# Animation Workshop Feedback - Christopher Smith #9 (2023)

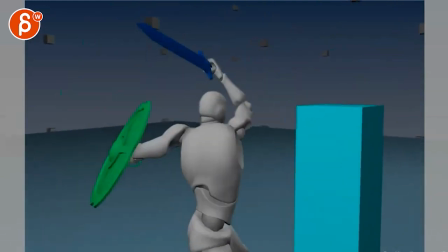[0:03]
all righty new submission is watches in full these are definitely
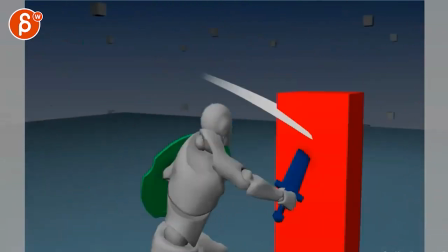[0:09]
bigger changes which i love the great i
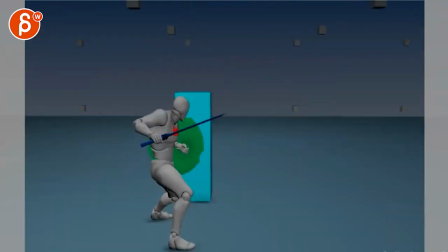[0:16]
think my comments would be also checking your mail um generally so i
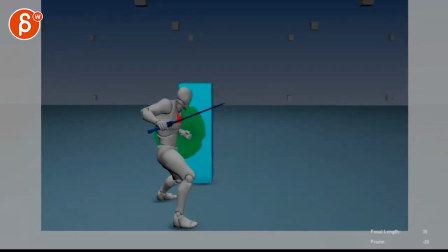[0:22]
cut this off because you submitted it like this just be careful um because if you're going to cut it off like that
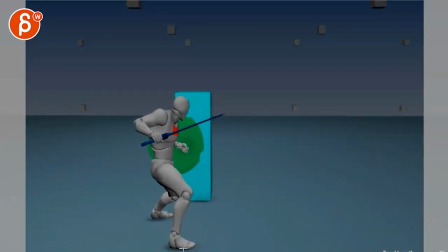[0:28]
with that mask the foot is really close to the edge there so I would reframe this to be more like that it's more comfortably framed and
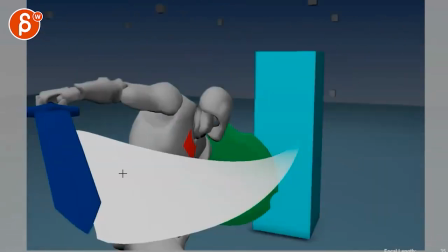[0:41]
then I'm not sure not that it breaks the shot but I'm sure you need this beginning
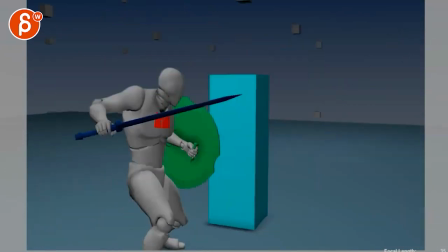[0:46]
into this because even this I feel like we see imagine
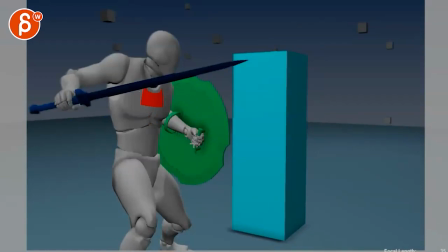[0:52]
this is the angle but then you just go out if that makes sense you just zoom out and then zoom in or translate forward instead
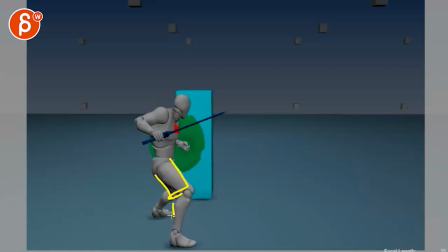[1:03]
of back and around because now we got legs overlapping you got a tangent right there we don't really see the other um the upper arm and everything else
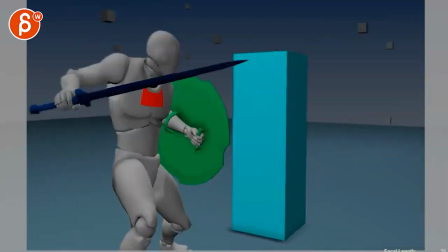[1:11]
versus when we're here before he gets into this imagine we would see the whole thing you know down there You would see the structure of this. You can even have already a bit more of a curved. You see more of the spine. More here.
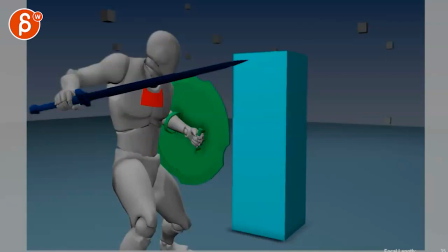[1:28]
All of that just feels, silhouette-wise, a bit better. Just to start. I don't know. That would be my thought there.
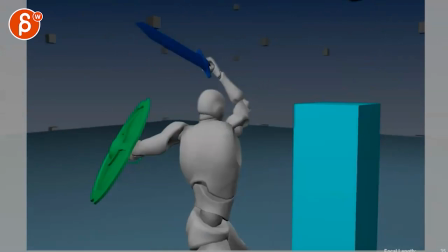[1:35]
And then...
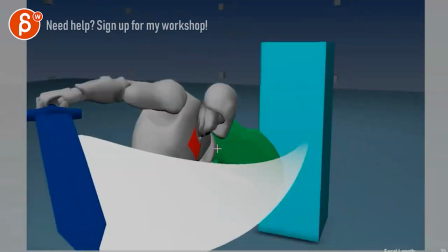[1:39]
I think the camera goes down a bit too soon. Kind of... I don't know.
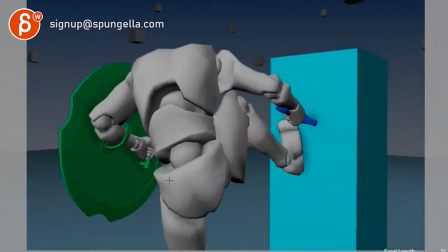[1:45]
There are a couple of things. Generally, I feel like the camera is a bit too close. But maybe it's because I find the animation awesome. and I want to see more of it.
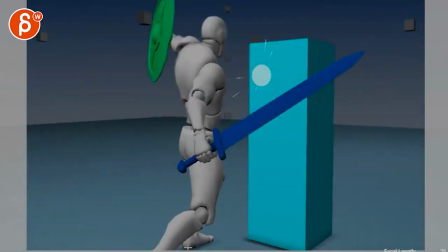[1:53]
Because what's happening now is that we go forward and now it's kind of, again, a bit of a tangent there, cut off at the ankles.
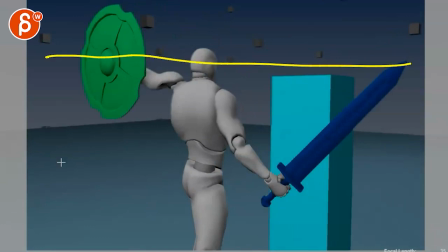[2:01]
It's like, okay, well, maybe here because now we are in my crappily drawn thirds.
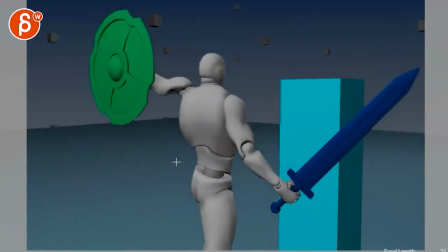[2:06]
You know what I mean? That's okay.
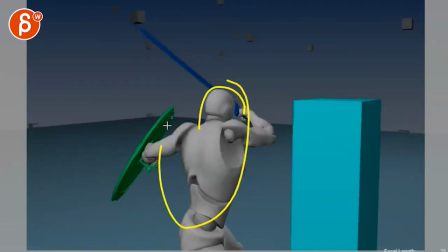[2:07]
But then we go here and it feels like, well, we're only framing up because of the sword, but he is technically the center of interest in a way, unless this was like a big ball, chain or something important here.
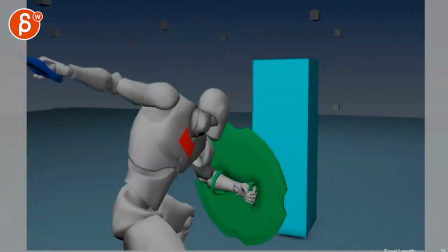[2:18]
So now suddenly the framing is off because he's more centered. and this kind of continues for quite some time like this i would understand
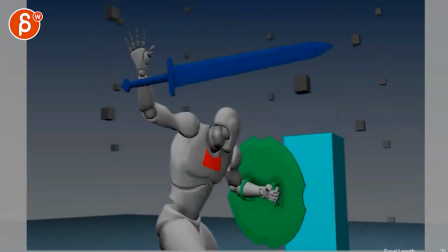[2:27]
more just because we have this cool action although even during all of this you can probably still go there and even
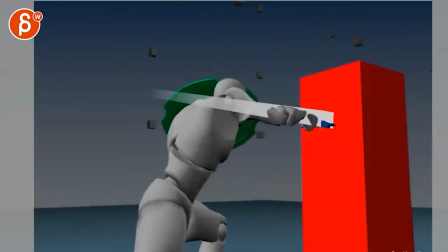[2:36]
i get pretty close with that hand up there for the frame framing here again i feel like we're just cutting off right where
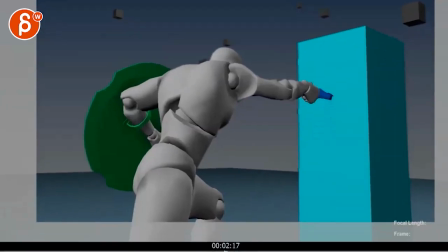[2:44]
that knee bend is because of a tangent so even here i would go up to be more in those thirds and
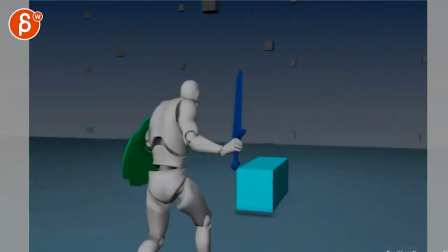[2:55]
that's okay and even here I will go back up here
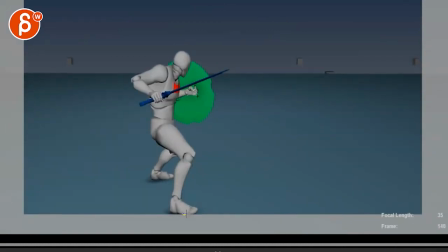[3:00]
and then back here because again we're ending here the tangent and
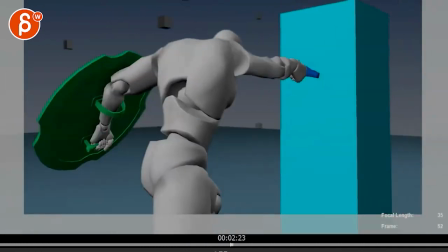[3:07]
these loops yeah okay so that just to me is just in terms of just the staging
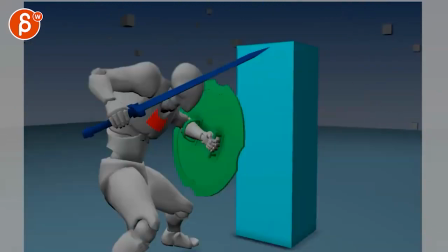[3:11]
and the camera and then as you continue I would still have a little keep
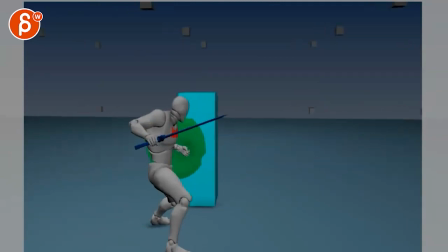[3:16]
alive something breathing or a little sidestep and you know whatever you can do I know kind of wants to loop but it's just so static it
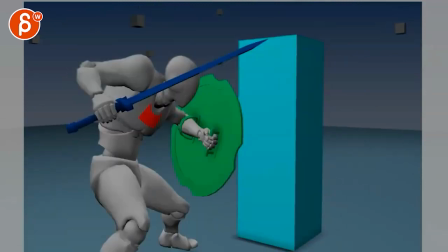[3:25]
just feels weird because it's we're behind him and then the camera rotates and then the whole thing feels like okay now that's that's where we're going to
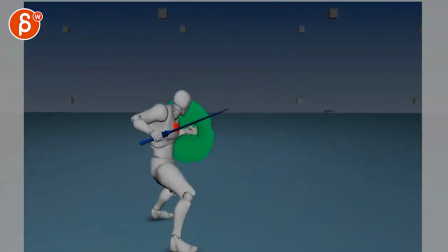[3:33]
look at the action and then it goes back now if you're going well i want to emulate game and that would be because we're
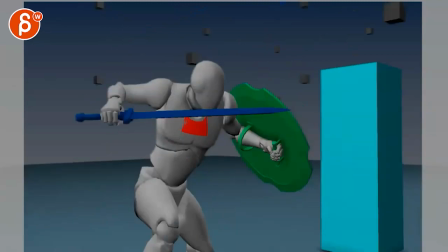[3:40]
behind the character and behind the character and this is kind of like a cut scene thing then okay then i'll i'll buy that and i looked at the assassin's
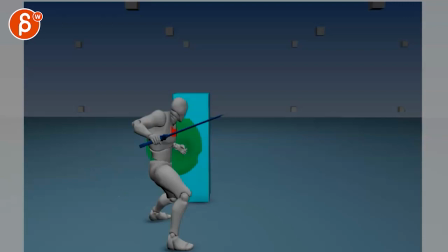[3:48]
free thing and the other clip i know it's if that's what you want to go for but then i would almost go
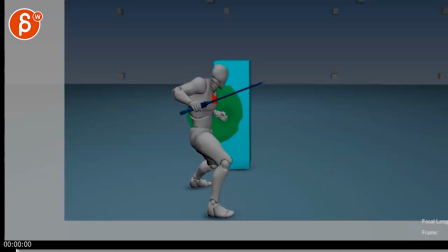[3:52]
again a bit more like this and then almost make a bigger deal out of it
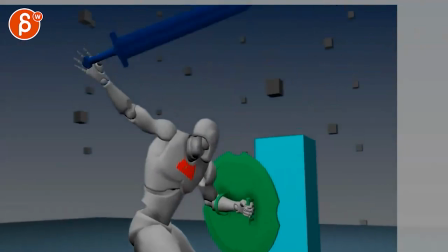[4:00]
that makes sense actions are cool i love this